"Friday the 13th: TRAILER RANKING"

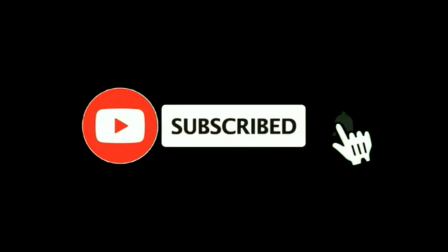Hey guys, make sure to subscribe and hit that notification bell to be updated every time I make a new video. Thanks, let's begin.
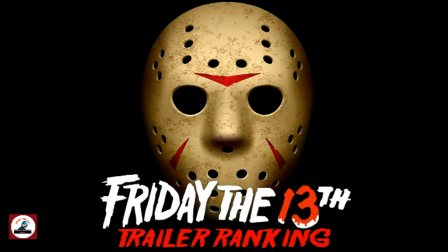Hey guys, welcome back to the channel. My name is Brian and I am the Horror Show Host.
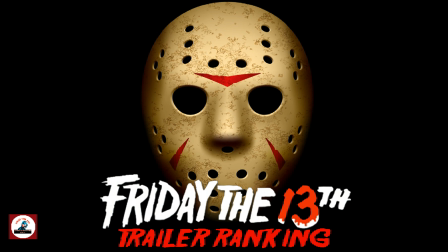And I have some news and I have a video to do for you guys. Actually, I have 12 that I owe you at least. so I won't be able to do all the Friday the 13th movies this month but I will plan to do them
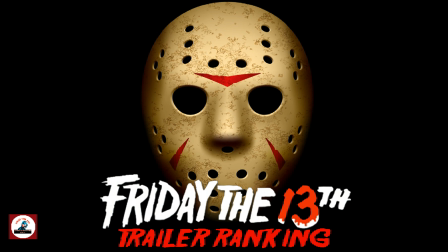early November as part of a Shocktober after party or something so I thought why not give you something out of this franchise that hasn't been done before or so I haven't seen on YouTube I've seen plenty of trailer reactions to the older movies but I haven't seen a ranking for
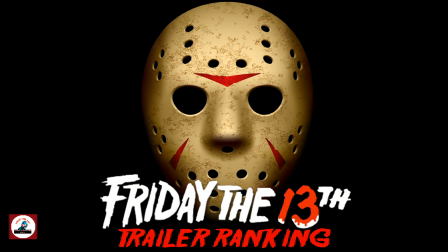for all the trailers so i thought why the heck not let's give it a shot this is my opinion it will possibly contain spoilers not much but this is a franchise a lot of people have seen so i just wanted to give it a lightest spoiler warning and let's begin number
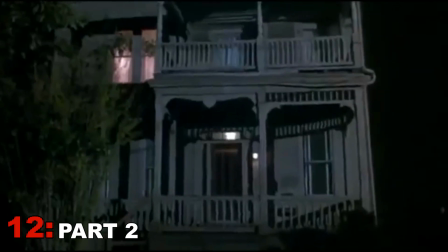12 friday the 13th part 2 this this is one of the best Friday the 13th movies,
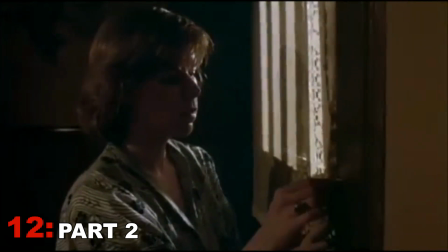but it has the worst trailer. Right from the gut go it gives us raw info.
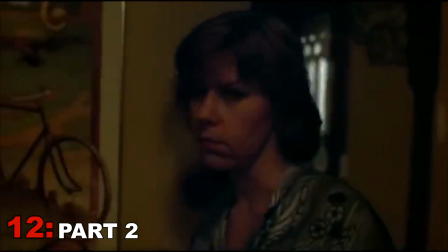It says 12 of Alice's friends died in the first when the body count not including Mrs. Voorhees was only 9.
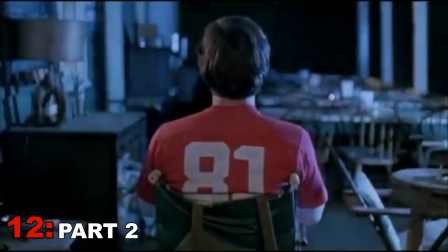And only 6 of them Alice got to know. There's also some odd editing and counting from 14 onward is a bit ridiculous.
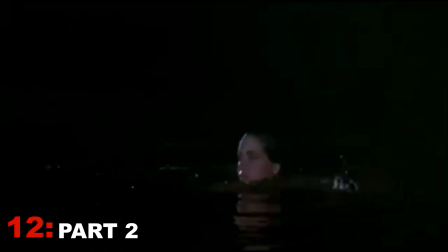Why would you do that. I, I just, it's a weird trailer if I'm gonna be honest.
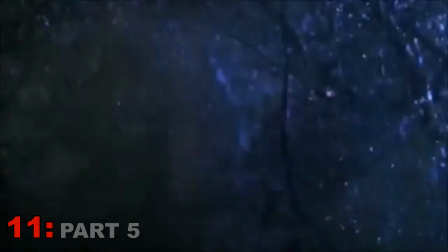Number 11 is Friday the 13th Part 5, A New Beginning.
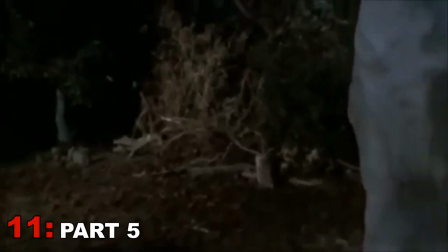It starts off solid like the movie, but then it gets choppy with some random clips showing Jason just staring at the camera.
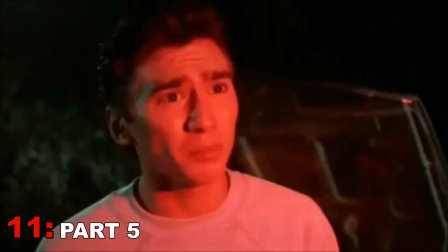It does give some of the story to us, but it also nearly spoils the ending.
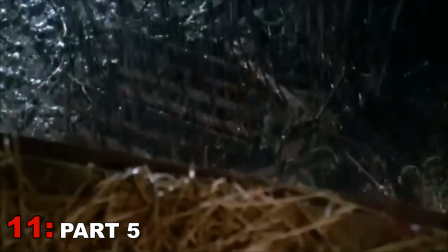I do love the final shot of the trailer where Jason pops up though it's a nice twist to what
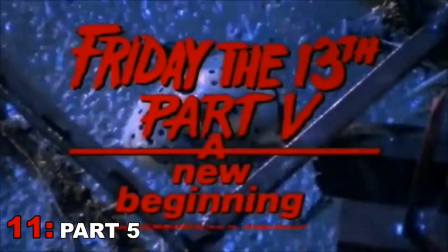the ending actually is number 10 friday
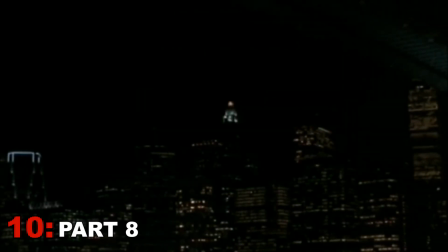the 13th part 8 jason takes manhattan this is more so a teaser trailer but it does kind of sell you what you'll get later in the film
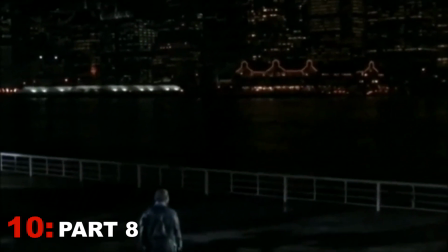i do think the build-up with just the relaxing jazz music does go on for a bit too long but it does make the payoff all the more rewarding number nine friday the 13th Part 6,
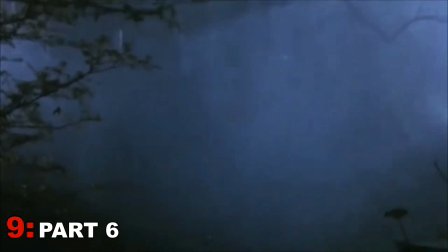Jason Lives. It's another teaser, but I feel that's all it needed to be.
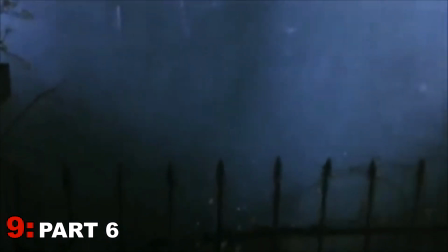It's very atmospheric with the bell dings, and moody, rainy setting.
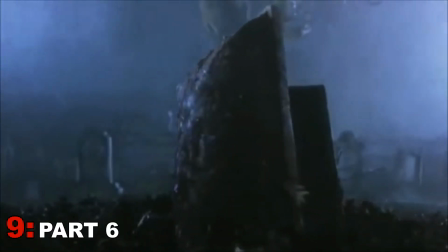It really amplifies its atmosphere. It doesn't even show you the title of the movie. It knows you know what's coming. Number 8, Jason Goes to Hell, The Final Friday.
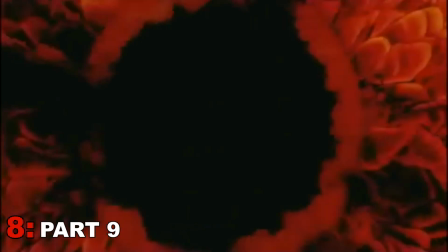Epic is the best word to describe this trailer.
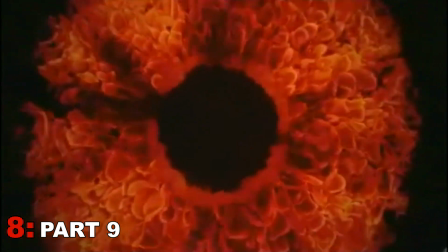Even though there isn't much footage from the film, it still manages to excite you with the bombastic choir music.
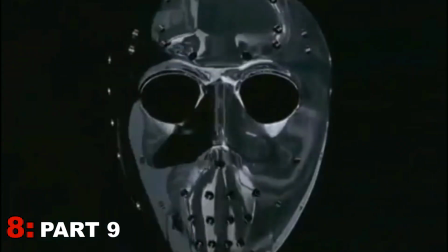It would have got my butt in the seat had I not been born the year this movie came out.
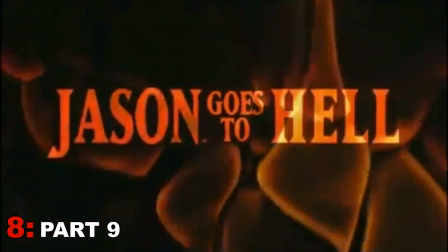If I was born 1980, maybe, but I was born 1993. Number 7.
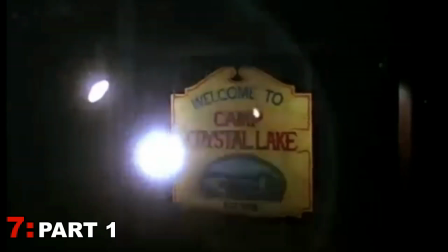Friday the 13th, the 1980 original. It has a good mystery to it, but does have a slower pace.
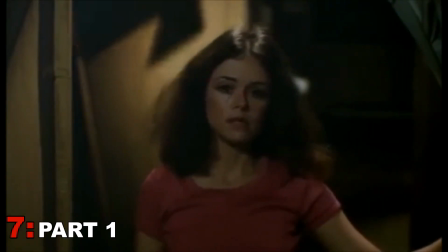Plus, it gives away too many of the surprises. Not the payoff, just the scenes that lead up to the payoff.
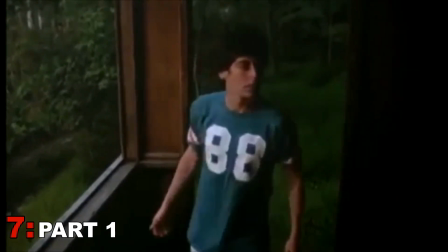I love the voiceover and the count to 12 before reaching 13 is awesome.
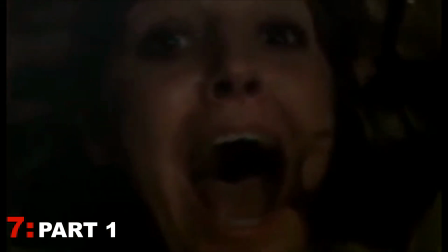I'd still skip watching it if you haven't seen the original though. It makes for a fun after-watch viewing.